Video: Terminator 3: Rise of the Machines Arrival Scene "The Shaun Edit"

What the hell?
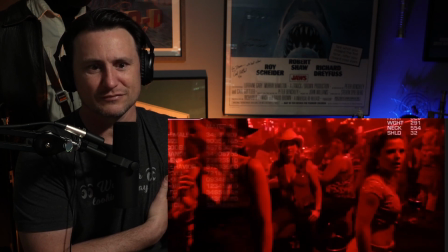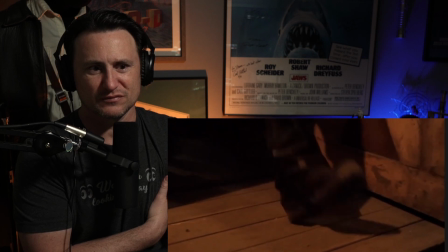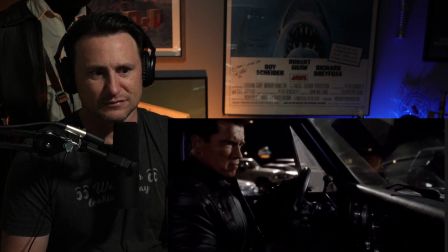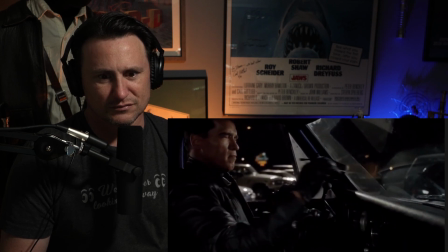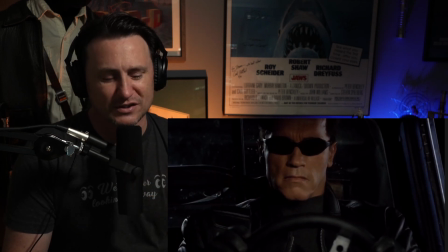(10:06)
All right, so obviously it's a lot tighter. I got rid of all the comedy that was in it. And what's really cool is, you know, when Arnold finally rises up here,
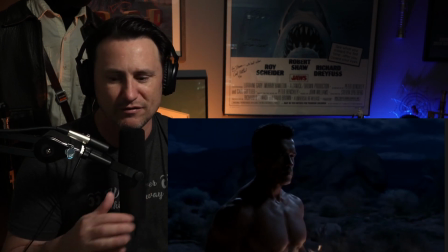(10:19)
I did for pacing just get rid of the stepping on the molten glass
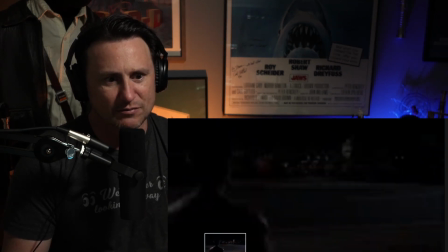(10:25)
sand and skip right to the next truck scene. But I even took out the truck because, again, it's like it was such a weird transition.
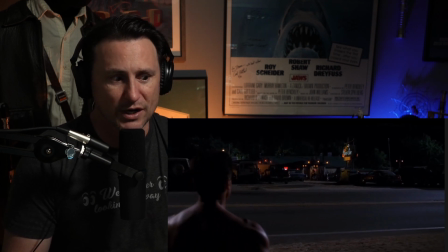(10:33)
And I put the original Terminator music in there from T1. So when he walks up and you hear this, this is the T1 music.
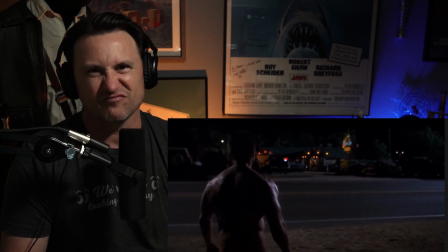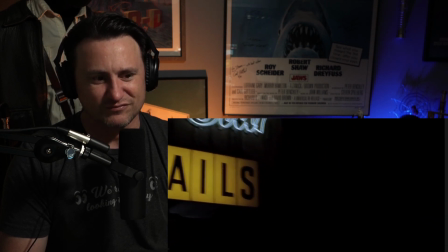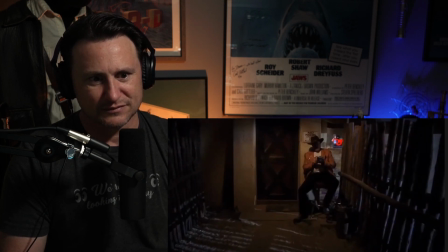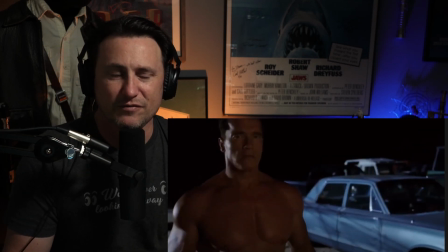(10:57)
And again, like I felt like, you know,
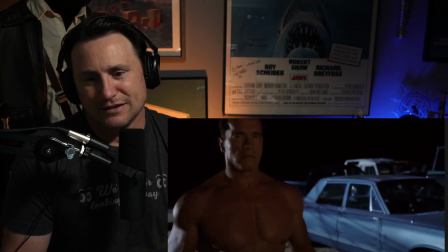(11:02)
the door guy, his line didn't do anything, you know, for the film.
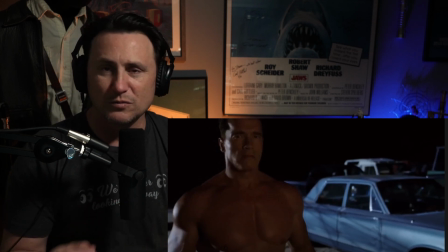(11:07)
I mean, he's kind of consumed playing his crossword puzzle. And I was like, he's oblivious that Arnold is standing there completely naked until he looks up and says, "Hey, you need to go in the back door." Now, this guy's been probably bouncing a long time, clubs and bars.
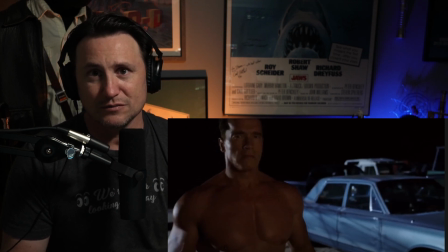(11:22)
And if you saw a naked guy walk up, would you really think he's one of the Chippendales that's showing up completely naked and walking through the front door? It just didn't make sense to me. So for me, him just looking up and being startled that there's like some dude there and he gets up to stop him,
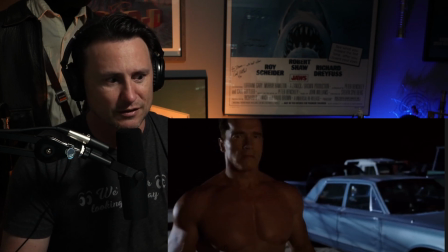(11:37)
but boom, he just slams the door open on him. As we see here.
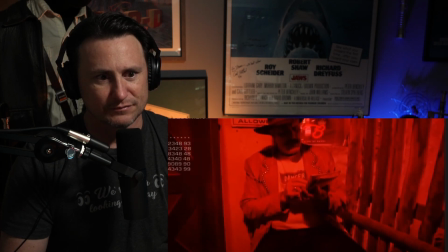What the hell?
And of course I needed an incidental there. So I took my sound design, did a little bit with a new hit from the door. And I was the guy, you know, that threw in the line, "What the?" Just before he gets hit.
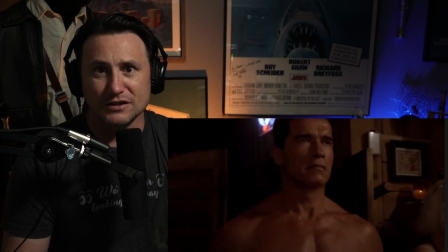(12:07)
The song that's in here,
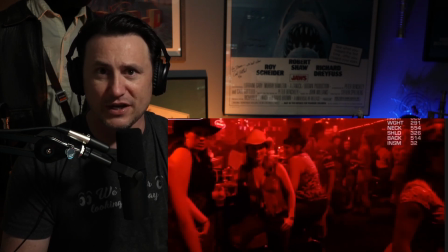(12:10)
if you guys remember from Terminator 1, in Tech Noir, the bar, this is the song.
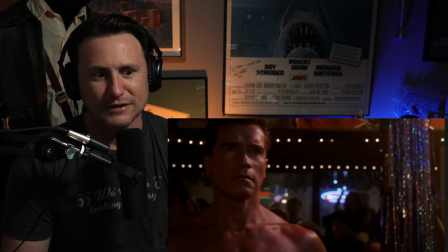(12:19)
When Arnold first is looking for Sarah Connor, and that dream, almost that dream sequence, slow motion,
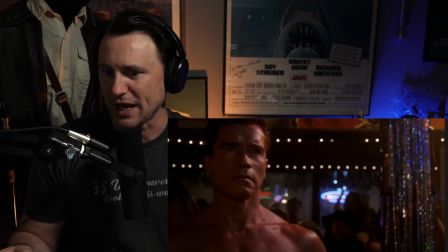(12:28)
as you know, he's walking by and she drops the glass and bends over to get the glass and Arnold passes by. Just a classic scene. And I really like that song. I've seen a couple of other fan edits where they've put in, the song, "It's a mistake.
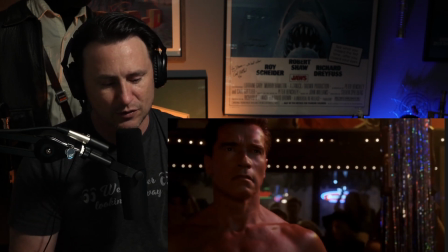(12:43)
It's a mistake. Nah, nah, nah." And that's the one, you know, Sarah's roommate was playing that on the headphones when she got killed. At the, you know, "It's a mistake," you know, such a, you know, nice throw in there, because it wasn't the right Sarah Connor in the first Terminator film.
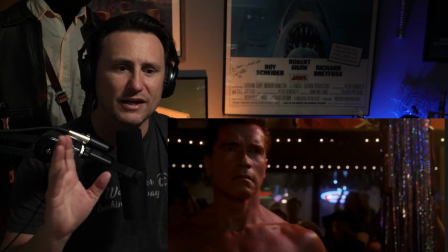(13:01)
And I like that song and I thought it worked well in another fan edit, but I thought I just wanted for mine to throw it in there.
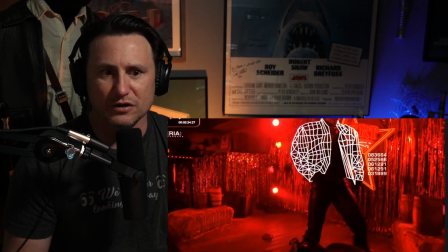(13:09)
You know, I didn't like the idea of the Terminator getting punked out and having that glove thrown in his face.